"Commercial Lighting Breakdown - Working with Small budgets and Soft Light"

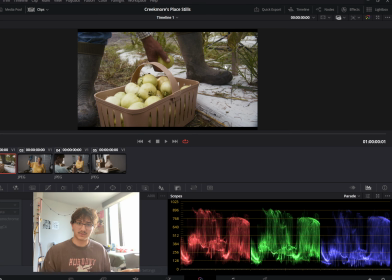And then I think if I was to have changed something, I probably would have tried to maybe cut one of those par cans and just have one par can shooting in instead of two. Because at this point, he was blocking where the sun would have been hitting here.
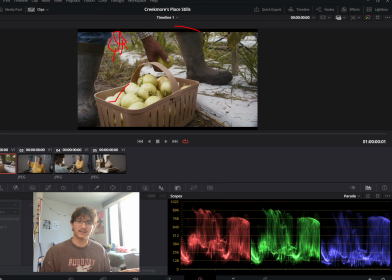That's the level we're getting from that par can, because it was like right behind here shooting into that area. So without the par can, I don't think we would have had those crazy overexposed tomatoes over here.
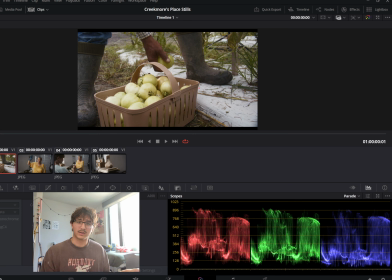I think we would have kept a little bit more contrast. I think we could have had like a shadowier side shooting, like on this side we didn't have as much shadow, and the sun was over here like going down.
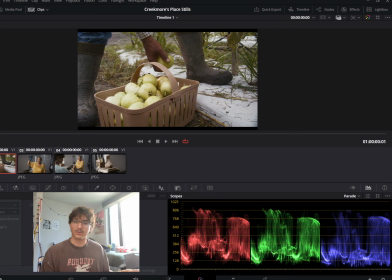Like we were like getting more shadow as the day was going on. So I don't know why I decided to keep that second park in there, but you can't really go back and fix those things. And then that was the whole setup here. We had another thing where we just pretty much copy and pasted the setup
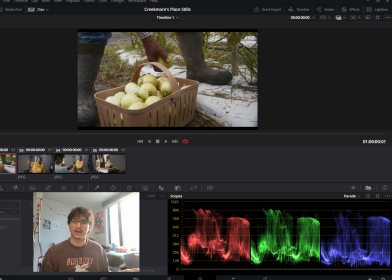for him walking to like bring the tomatoes to a car. And then we moved inside where we had to use all 3 lights.
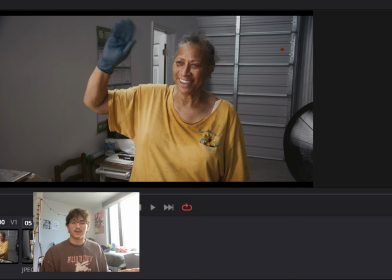And then a bunch of negative fill just to zoom in on the still. This was probably my favorite setup of the 3 that we did.
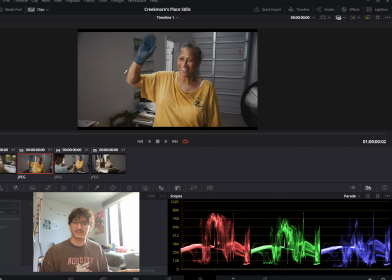I know the other one was kind of copy and paste, but so for this it was a relatively simple still, or a relatively simple setup. This wall here, we had a large piece of black cloth, not duvetine, not trash bags, black cloth,
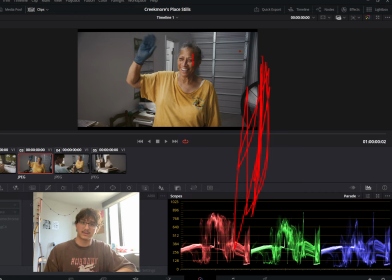and that helped get that contrast here. Get a little bit of contrast here. It didn't bounce as much as we would have had if it was that.
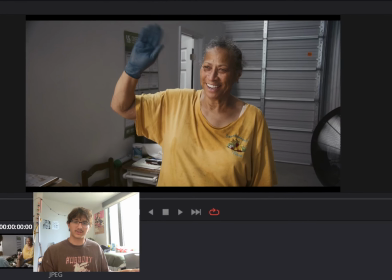And then like just to zoom in again so you can see that contrast.
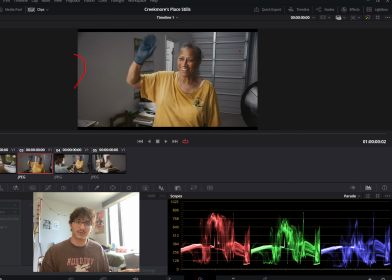And then over here we had an umbrella again, but of course we're inside, so it's not for the sun. Instead, on the same stand, we had the umbrella hooked up too. We also had 2 park hands shooting through it, and then we had the open face
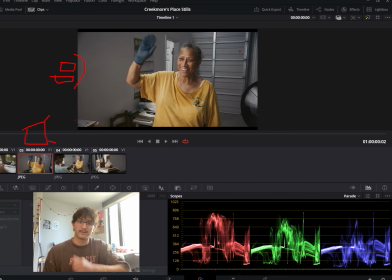350 watt flood shooting just a bit farther back, and that gave level to a lot of like everything. Like it beforehand, we were really mostly getting level on her, and that gorgeous wrap didn't get affected by the flood, which is why I decided to keep it.
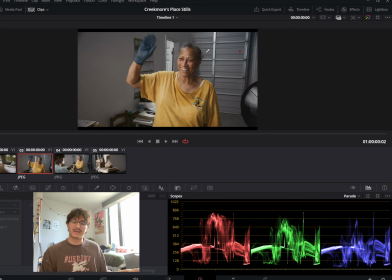It was just we needed a little bit more back here, because even though you love that contrast between your subject and the background, you don't want to get it lost, especially here versus here. If this background was as dark as the hair over there,
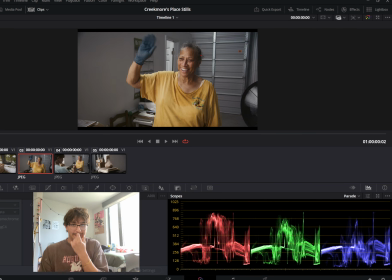we would definitely be having some issues just contrast wise, which brings me up to the main thing that I was upset at myself for in the still. We definitely could have boomed a light over her and I probably could have utilized one of those park hands
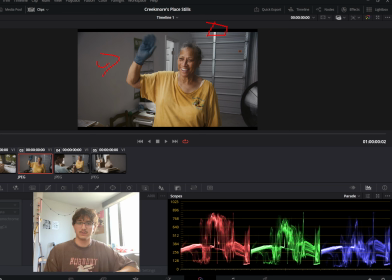and just pushed the other one in a bit more and had the flood still where it is, and then utilized the other park hand just as a little backlight. We probably could have just opened the aperture a little bit more to work with it,
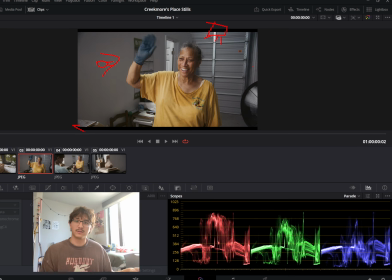to work with our exposure, so we don't have to fight with that, because I think this one was pretty close at like a 4 or something, F4, F 5 something. Could have possibly been even more closed, just because we wanted that environment feel.
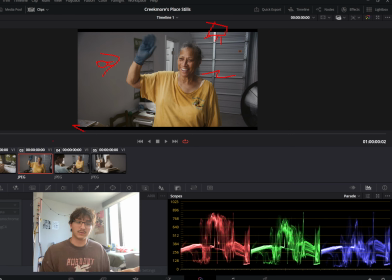She wanted so these 2 that you see in the stills, those are the 2 owners, and they wanted it to feel more comfy, more like this is the environment they work in, it's true to them.
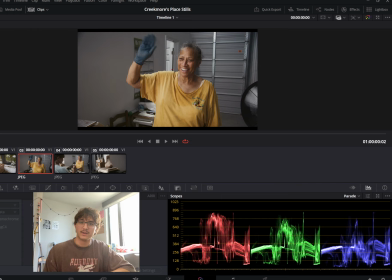So we wanted a deeper depth of field here, but if I could have just had that backlight, given a little bit of edge, particularly over here, if I had an edge over here, I feel like the shot,
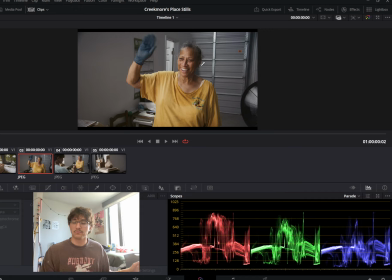just a little outline surrounding her, I feel like that would be one of my favorite stills I've done this last summer.
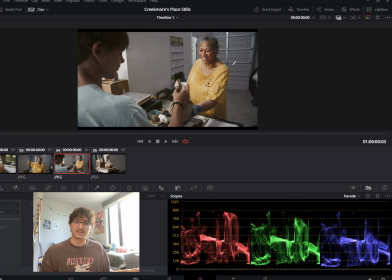And then you can see it continues over here. This is another reason I feel like we definitely could have done with that second one overhead, because you can see there's enough source going through where I don't think the wrap would have changed if we pushed
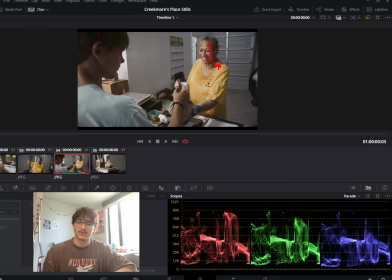in, but I think stuff like this, light leaking through, kind of looking really sourcey on spots like this, looking sourcey and some highlights in there, like I'm seeing a highlight there, not really on her particularly. I wouldn't say her face really is that sourcey,
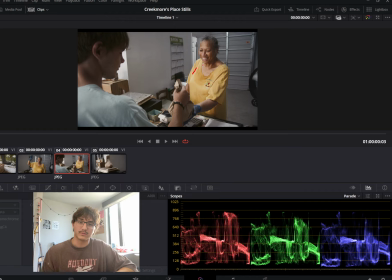but it's definitely like on her shirt, maybe on her body a little bit, you get a bit of sourciness. And I think we had utilized just giving a little bit more exposure into the camera and then backlighting.
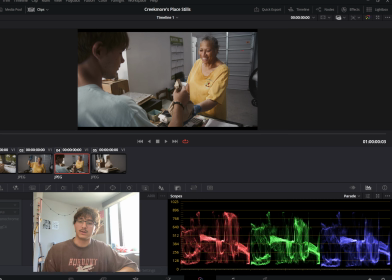We definitely wouldn't have had all that sourciness. We also would have once again had a better image with that edge. And then as you can see here, just a shout to where that flood was, it was a good bit farther back,
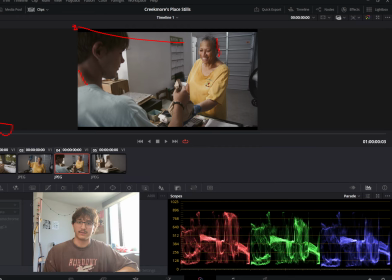because over in front of him is where we had the umbrella with everything shooting through. So this is all the doing of that floodlight, just giving some level here. That was another big reason we decided to put it there.
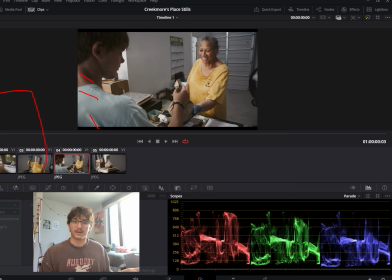So they had an open face door here, and if you've been there, you would know that's like their whole stand. That's their whole thing. It's pretty open. It's pretty like rural. It's a unique vibe to it. And so we were just trying to replicate that sunlight. We thought it looked really beautiful. And then just to show off that wrap again,
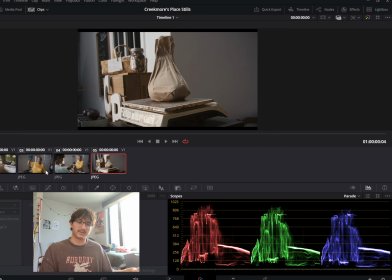we did have this is the bag that he's handing over in this still. It's kind of just a very still demonstration of it, how that wrap leads to a shadow.
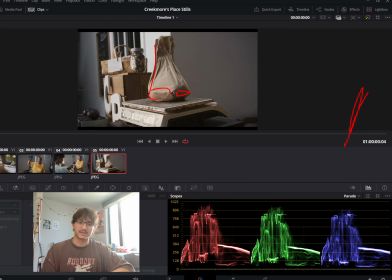But the negative fill was obviously farther from her, whereas in the other frame it was right there, right next to her, right next to the subject. And in this one, there's a good bit of distance because it was all the way over on that wall.
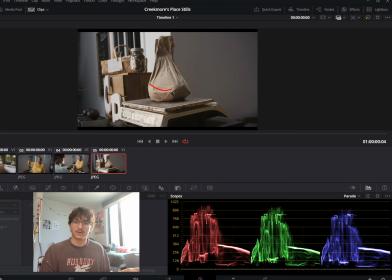But we can still get the wrap with a good bit of contrast, a good bit of interest. Shadow here, light here, you see that. And then just one other thing, I thought I had this still pulled in here.
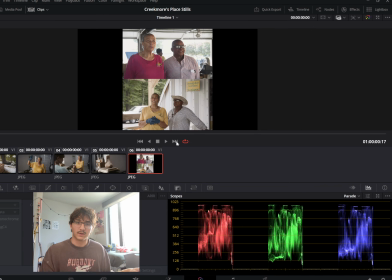We did some interviews for them. And so it's nothing crazy, very simple setups.
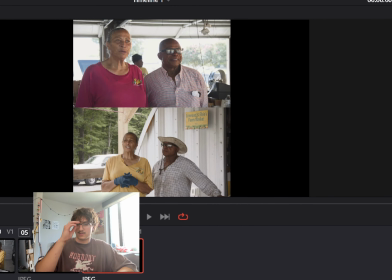That top one we shot, I think just straight a Parcan, straight at them, and then a backlighting Parcan, and then that open garage in the background.
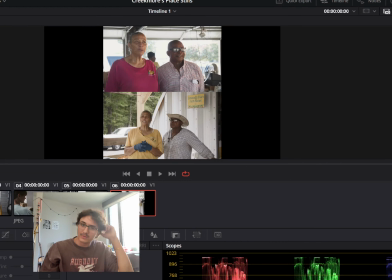We weren't too worried about overexposing for the vibe they were going for. It was more of a Instagram type thing, Facebook type thing there.
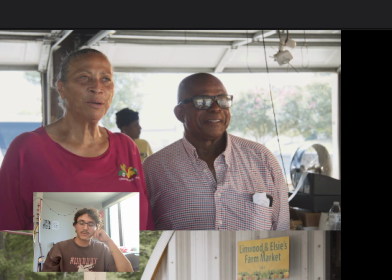So we just weren't, I wasn't too worried about overexposing the background for the vibe of this.
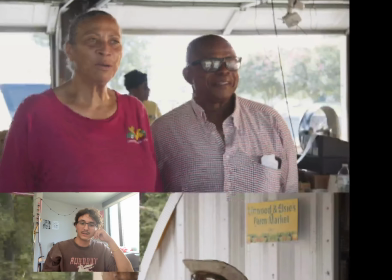But as long as you could see them fine and they look good. And then here is back at that first place.
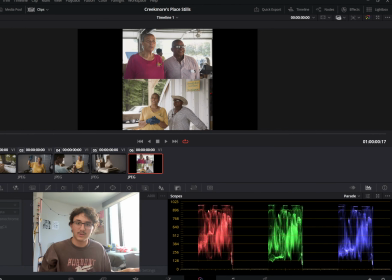The other one's at a farmer's market that they work out of. You can actually see that open garage I was talking about.
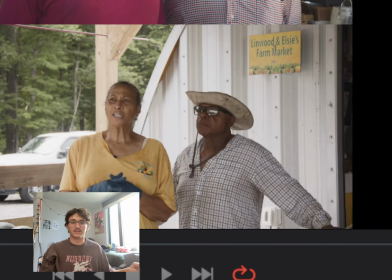But whenever you zoom in, oh shoot, you can see we shot from, I guess, this side on camera.
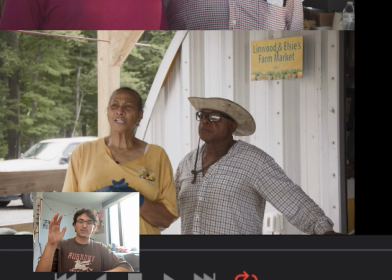This side we shot shooting into them. We had a umbrella set up with I think we just used the OpenFace 350. And then we kind of just let natural light do the rest. It wasn't anything crazy, but it was a setup that got the job done.
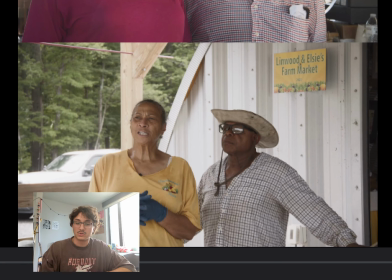It looked visually appealing throughout all of it.